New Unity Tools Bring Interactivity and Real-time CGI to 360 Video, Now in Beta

So here we have an open project with VR mode enabled, so we can see our headset view below.
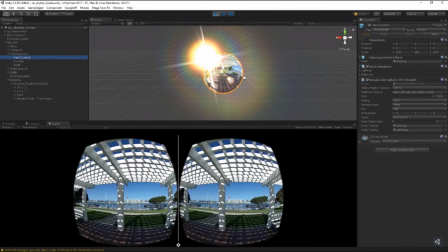7s
This is a simple 360 video. We place the video on a sphere and a camera in the middle.
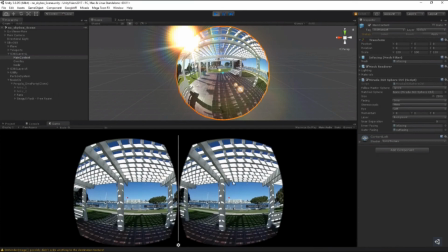15s
So let's go ahead and take a look.
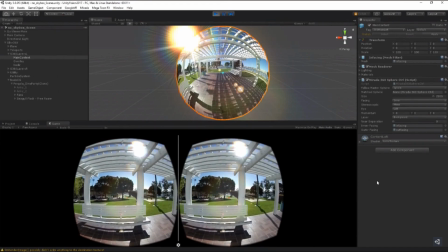19s
Dinosaur, nice dinosaur, Natalie. Thank you. This is obviously a CG object. With Unity, you can do compositing and visual effects, but in real time, end at 4VR.
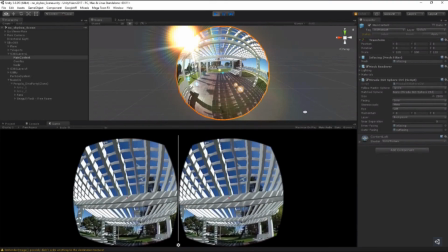32s
And if we look up, these birds are also CG objects, and you may notice that some of these guys are actually flying behind the gazebo, but in front of the sky.
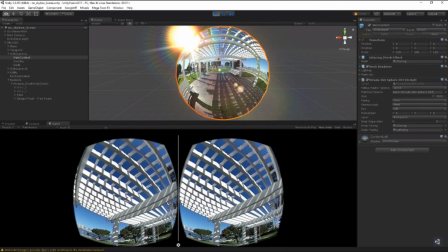43s
Even though we're playing a video, we can occlude or hide objects. This adds a subtle but powerful touch of immersion.
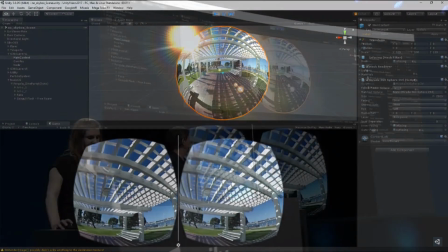51s
I want to make sure everyone in the room is getting this. That gazebo is not a CG object we placed in the foreground.
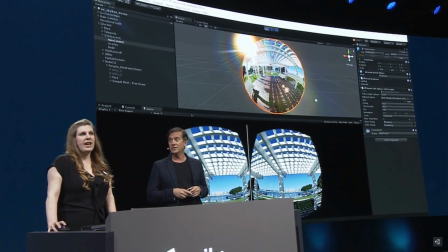58s
Right. Right. It's two layers of video playing simultaneously.
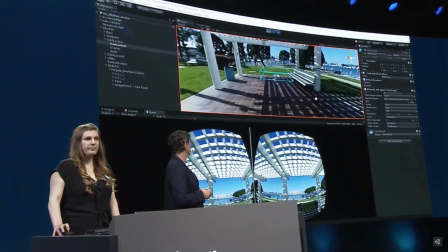64s
So if we look inside, we have a second, smaller sphere.
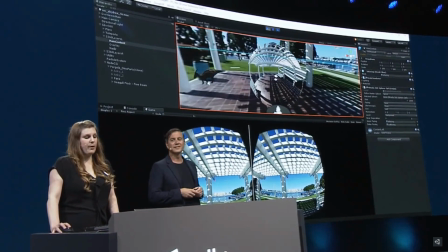72s
Notice how you can see the gazebo, but the rest is transparent.
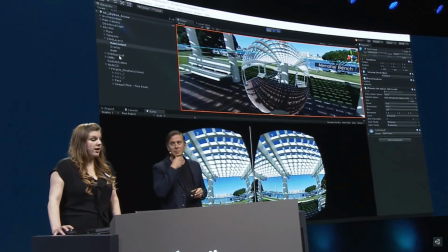76s
This inner sphere has a shader, custom built for this demo, called Alpha Mask.
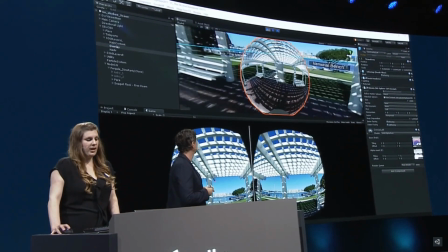82s
It's blocking everything but the foreground. I'll swap languages here and say it another way.
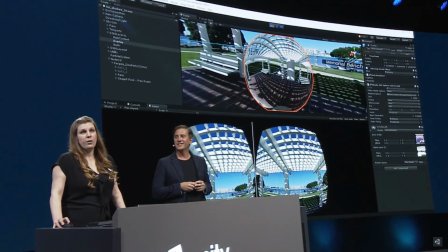88s
Over here on the right, this is the mat, or alpha, and we've keyed in the birds.
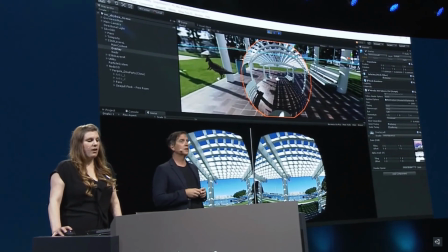94s
So between these two layers is where all our CG objects can hang out and have a good time.
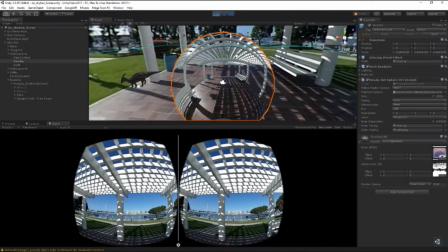100s
This is the illusion. It's a fast, inexpensive cinematic trick.
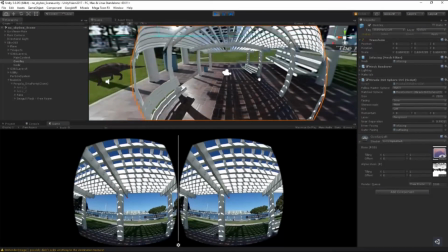105s
I'm just sure there are filmmakers in the audience who are dying to get their hands on this to try stuff like that because that's actually from film, that technique. That's amazing. Yeah. Let's take one more look at the environment we've created.
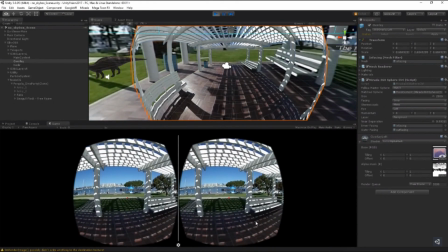118s
You can see we put text here as navigation markers so that we can travel around.
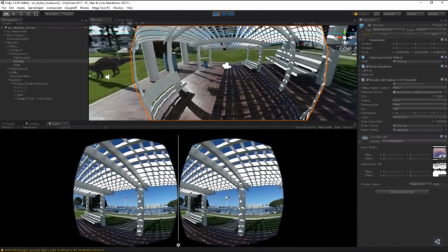124s
This is gaze-based locomotion. If you can see this little red dot here, that's the center of where I'm looking in my headset. This is what VR is all about. Feeling like you're there.
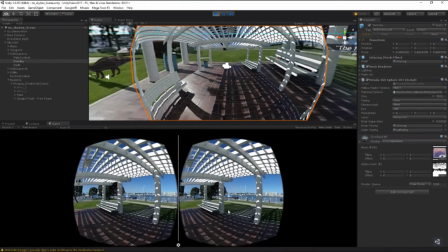138s
So let's go ahead and stare in this direction to take us closer to the water.
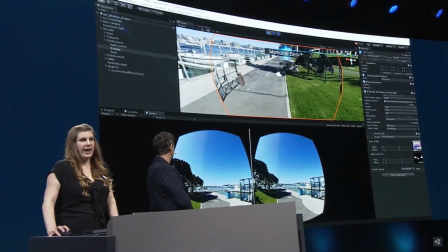145s
All right. So this has triggered a different video to play on the same sphere, but we feel like we've moved.
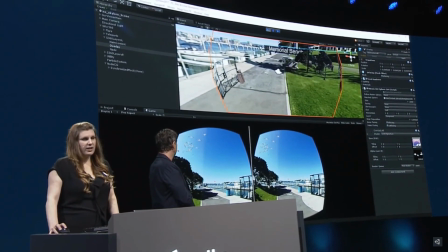153s
Very sneaky. Finally, the best part, I want to show the power of real-time rendering if I decide I want to add some more birds maybe for a little bit of a
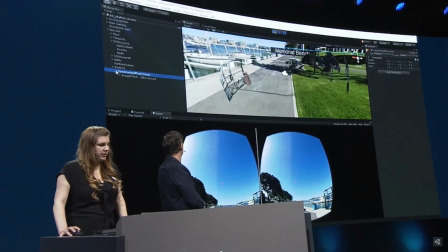165s
Alfred Hitchcock effect all I have to do is select the birds and scroll
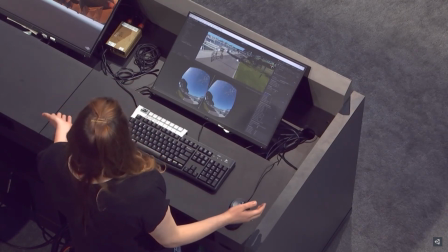171s
up the slider and it's instant and then okay I'm
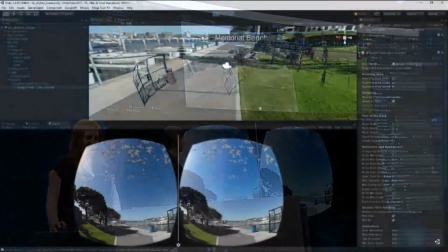176s
getting a little creeped out I'm gonna bring it back down again and if you stare at the Sun you'll
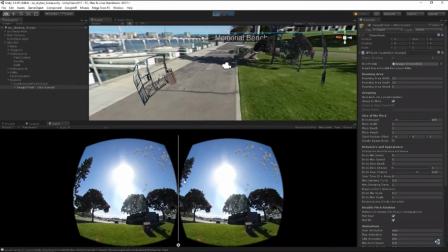181s
see that the birds disappear when they fly across it just like they would to the human eye. A video alone can't do that.
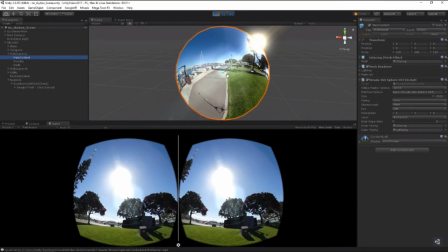189s
But in Unity, we can, and it's super simple. We placed a light source outside the sphere, right behind where the sun is in the video. And that's the magic effect. And now, we have super cool J.J.
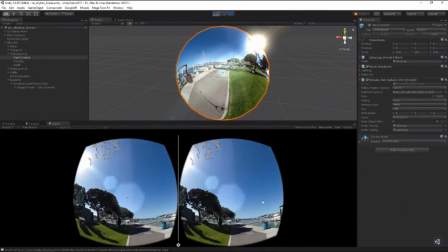204s
Abrams lens flares. So that's it. two layers, CG objects, interactivity, locomotion, and light. These are just a few small ways to make a regular 360 video interactive and immersive. And that's what everybody really wants. That's so cool. Thank you so much, Nat.